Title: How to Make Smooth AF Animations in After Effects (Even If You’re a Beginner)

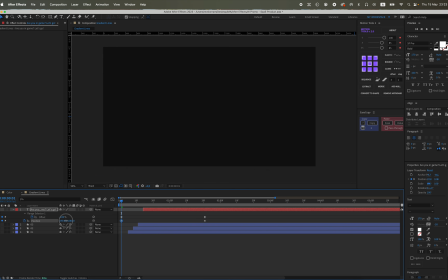Try animation curve around like from 75 to 85. It's for me it like the best one.
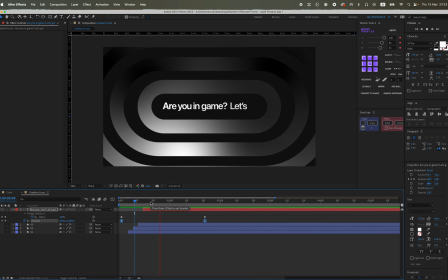So for me it still feels a bit off. So let's make the graph more like dynamic to the left.
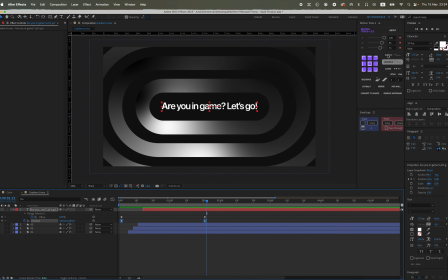Also still needs more punch. Like okay, let's set it to for example 85.
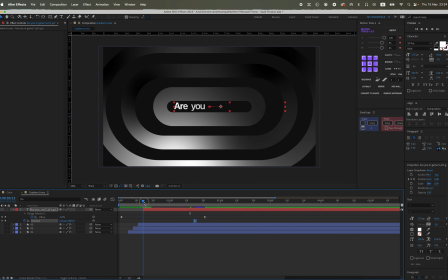Also slice the timing a bit so the most dynamic point of the graph lines up with the position animation.
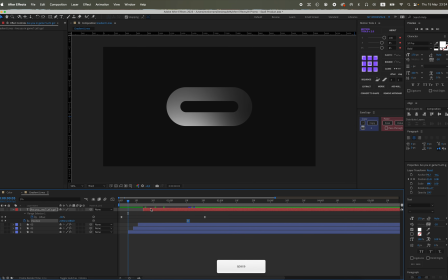Yeah, something like this.
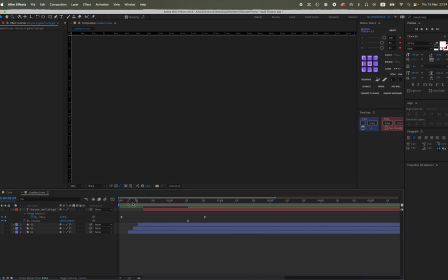Since our graphs are different, you gotta go by fill here.
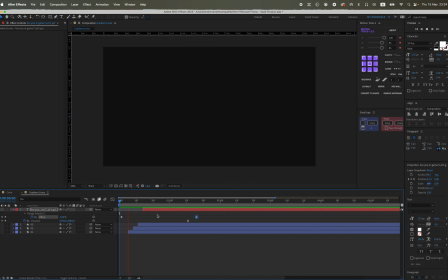Find the sweet spot where everything syncs, kinda like this.
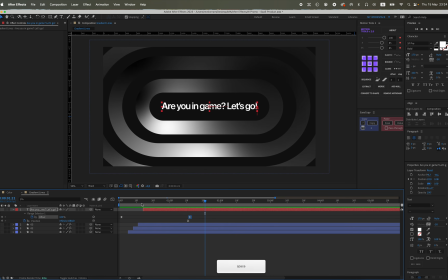Also, like I could spend more time tweaking, but this should be enough for the demo. Next step, like now let's add a blur effect. like 250 amount to the shapes,
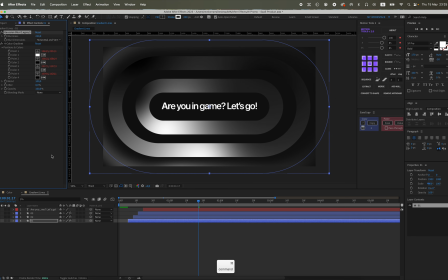drop it above gradient, then copy to the other shapes too. And now let's make like gradient for text as well, because it's standing out like too much.
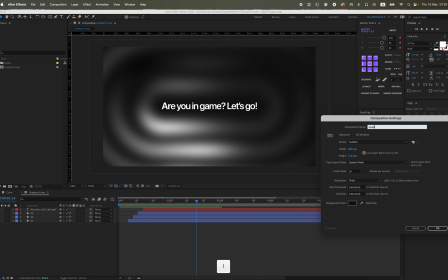So we make solid,
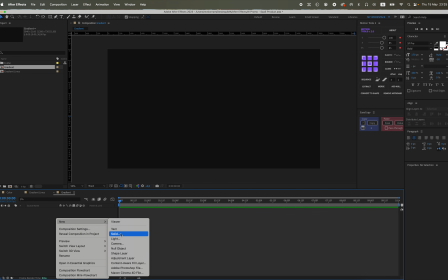toss in some random colors, just make sure one's white and the rest contrast nicely,
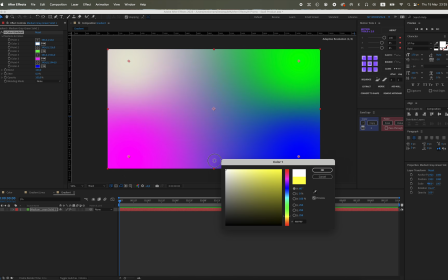without like being too crazy or too ugly. Play around a bit, like find the right combo.
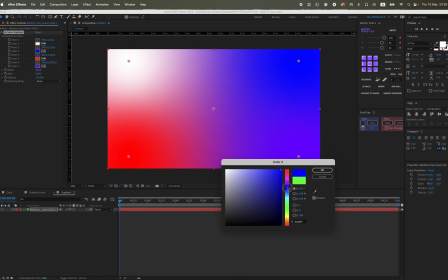And I'll probably go red, purple, blue, and white again.
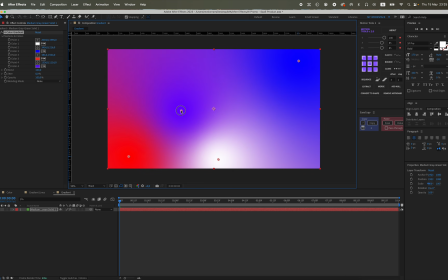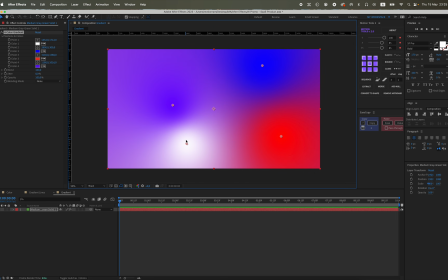Then animate the gradient positions with wiggle, same idea as before.
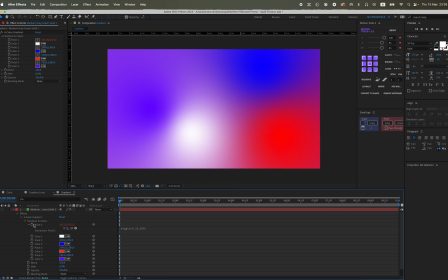Frequency, then movement around, amount, tweak the numbers to make it a bit more random, keeps it from looking like too same.
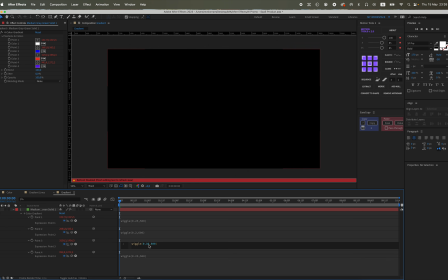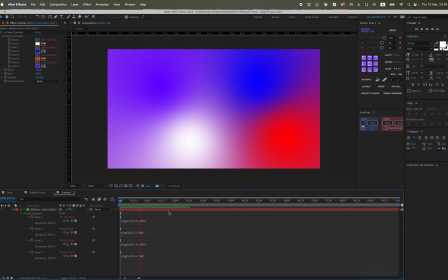So now we've got a nice soft, slow animation.
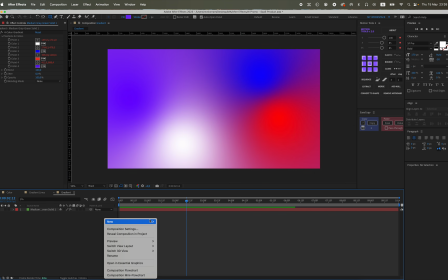Then let's add some adjustment layer,
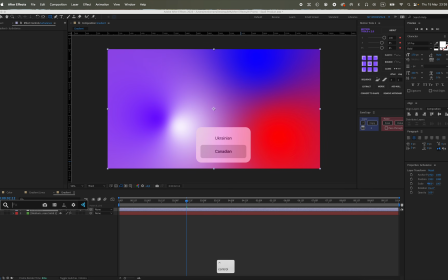some turbulence displays to add like a bit abstract movement. And now it's not just a smooth fade, but more like trippy and abstract.
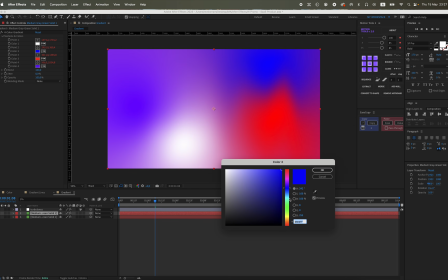Also, I'll duplicate the solid and switch up the colors just to mix it up more.
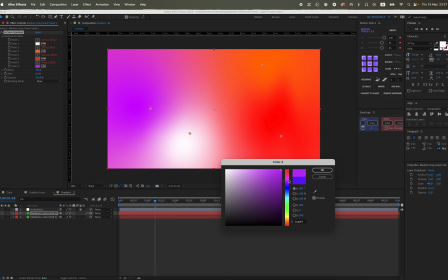Also, you can try different combos, like there is no right answer for this.